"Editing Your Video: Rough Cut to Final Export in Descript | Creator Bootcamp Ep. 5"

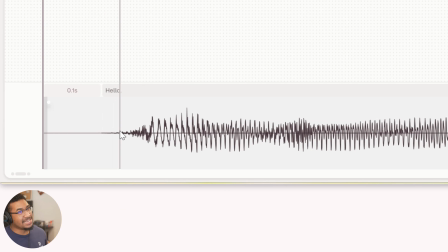I don't like to have any area of silence in my cuts. There's something about the pacing that I feel like it just throws it off and it feels a little off to me. I like to cut all these little micro silences out, so that's why I'm in the timeline a lot for my rough cut.
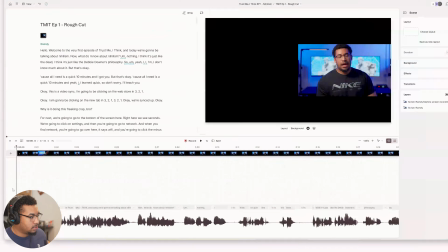So I'll chop this down a little bit. So now let's watch this take.
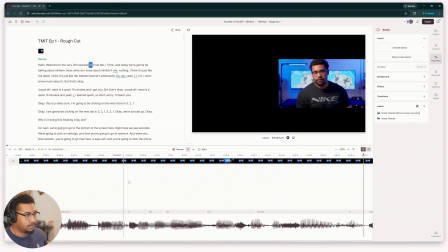Hello, welcome to the very first episode of Trust Me, I Think. And today we're going to be talking about nihilism.
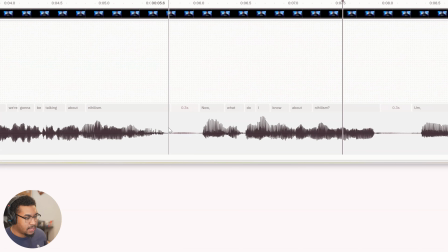Now, what do I know about nihilism?
Like you see that little inhale there? Yeah, I don't like that.
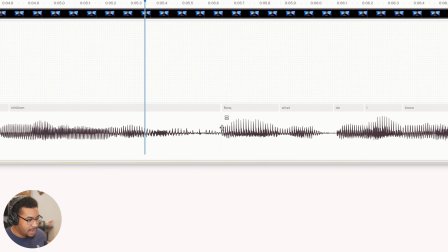That's no bueno for me. So I'll cut that out. And then if we rewatch it, nihilism.
Now, what do I know about nihilism?
That feels a lot better. I like my cuts to be like a continuous like flow, unless it's purposeful and I'm breaking things up for comedic reasons or something. I like everything to be like a continual, constant flow of me talking.
Nihilism.
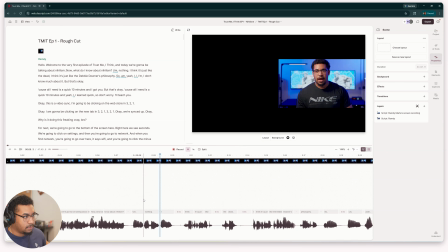Now, what do I know about nihilism? Nothing. I think it's just like the dead.
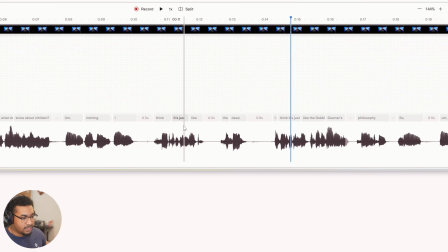I think it's.
So as you can see, I messed up there and I redo it here. So I will take this and I will just chop it up here.
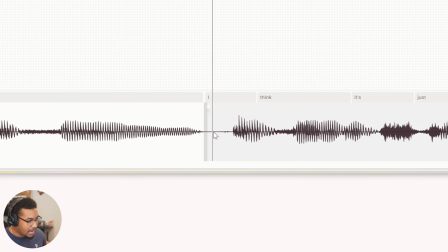And yeah, like you see this little tiny microscopic area of silence. I don't like that. I like that constant flow.
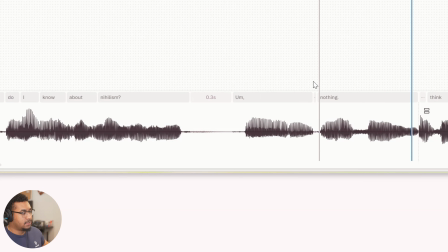This area of breath here, I think I'll keep that because that plays comedically, because it's like me, like it's me thinking.
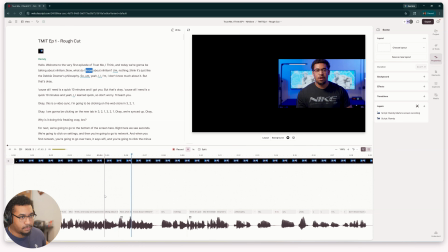So I won't cut that out.
Nihilism. Now, what do I know about nihilism? Nothing. I think it's just like the Debbie Downers philosophy. So, yeah, I don't know much about it.
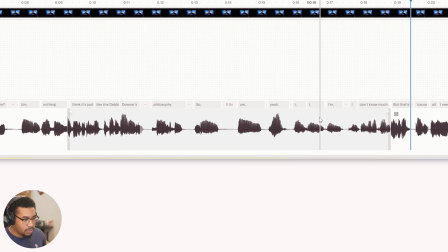Okay, so there's a lot of broken up words and silences here, but I think it actually plays into the comedy of like me not knowing anything about this.
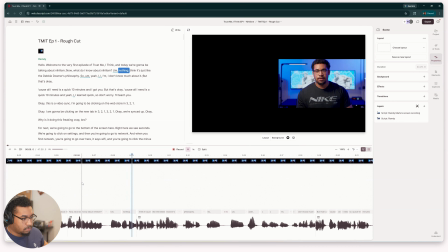Now, what do I know about nihilism? Nothing. I think it's just like the Debbie Downers philosophy.
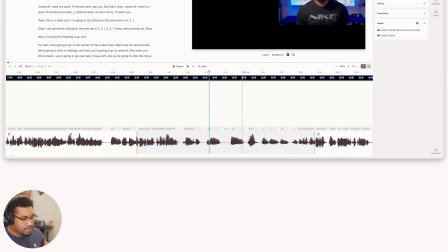I actually think I'm going to cut this first nothing out because I'm basically saying the same thing here. So yeah, we're going to cut this out because it feels a little redundant.
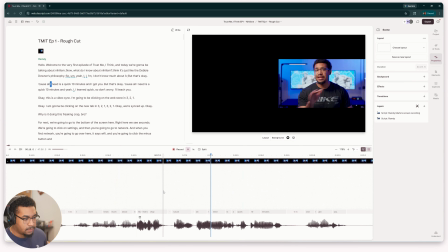Don't know much about it, but that's okay because all I need is a quick 10 minutes and I got you.
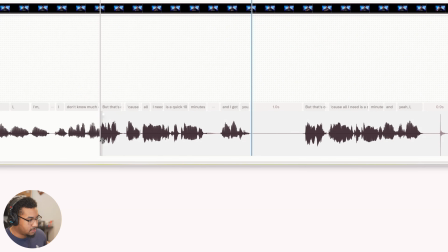And yeah, as you can see, this is technically a second take. So we want to go with the second.
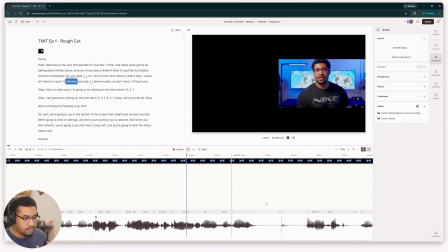Don't know much about it, but that's okay because all I need is a quick 10 minutes and yeah, I learned quick. So don't worry, I'll teach you.
All right, perfect. That's basically our little intro before we get into our research section.
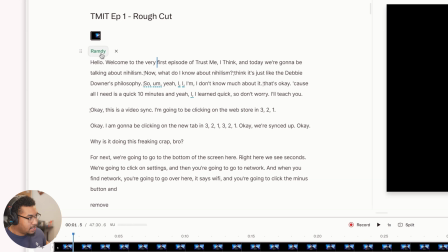Now, the intro sequence that I shot for, I think I want that to be at the very beginning of the video. So we're gonna make an empty scene here, and then we will add a little note here, intro sequence.
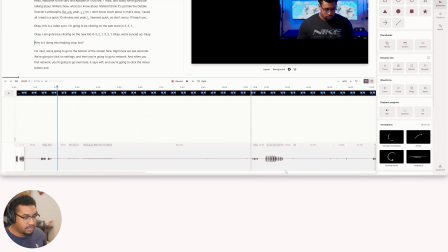Perfect. Okay, I actually think this whole entire section here, for some reason, my laptop's Wi-Fi wasn't working. So I was just like troubleshooting that. Here, you can see how frustrated I was.
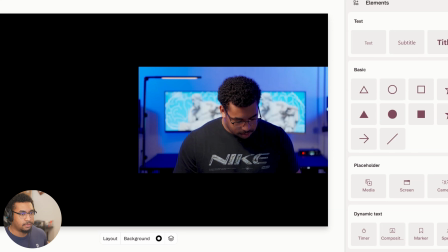Why is it doing this freaking crap, bro? Why is it doing this freaking crap, bro?
Look at the anger on that Ramdy's face. That is a Ramdy who is just trying to finish filming as soon as possible, but now he can't.
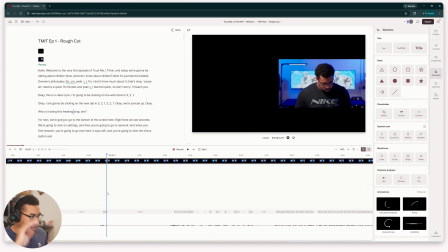So I'm just gonna cut all that stuff out, obviously. I think I say some more sensitive choice words later on as I'm fixing this, so I won't show myself cutting that out, but it's there.
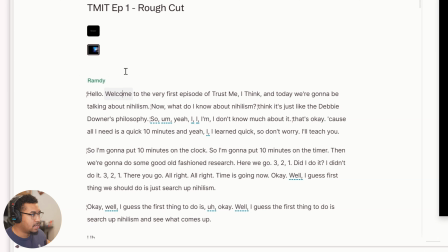The next thing I'll do real quick is I'll add some markers to my script. This is not, you don't have to do this. I just like doing this, especially if you wanna add timestamps into your video. It's helpful to add markers in your script so that you can easily find them and find the timing of them.
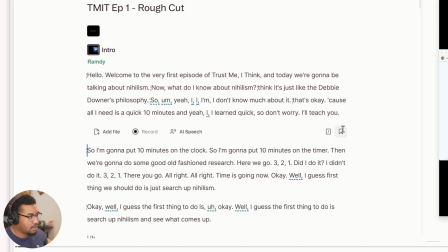We'll do intro here, and then this section here is research. Just because it's kind of easier to see in the script and for timestamps, obviously.
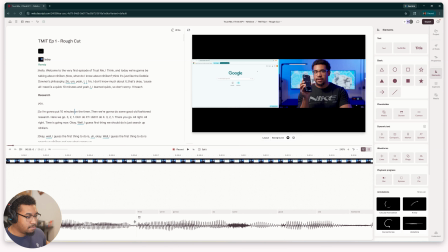So a lot of my rough cut editing is literally just me replaying takes and seeing if I'm satisfied with the cut.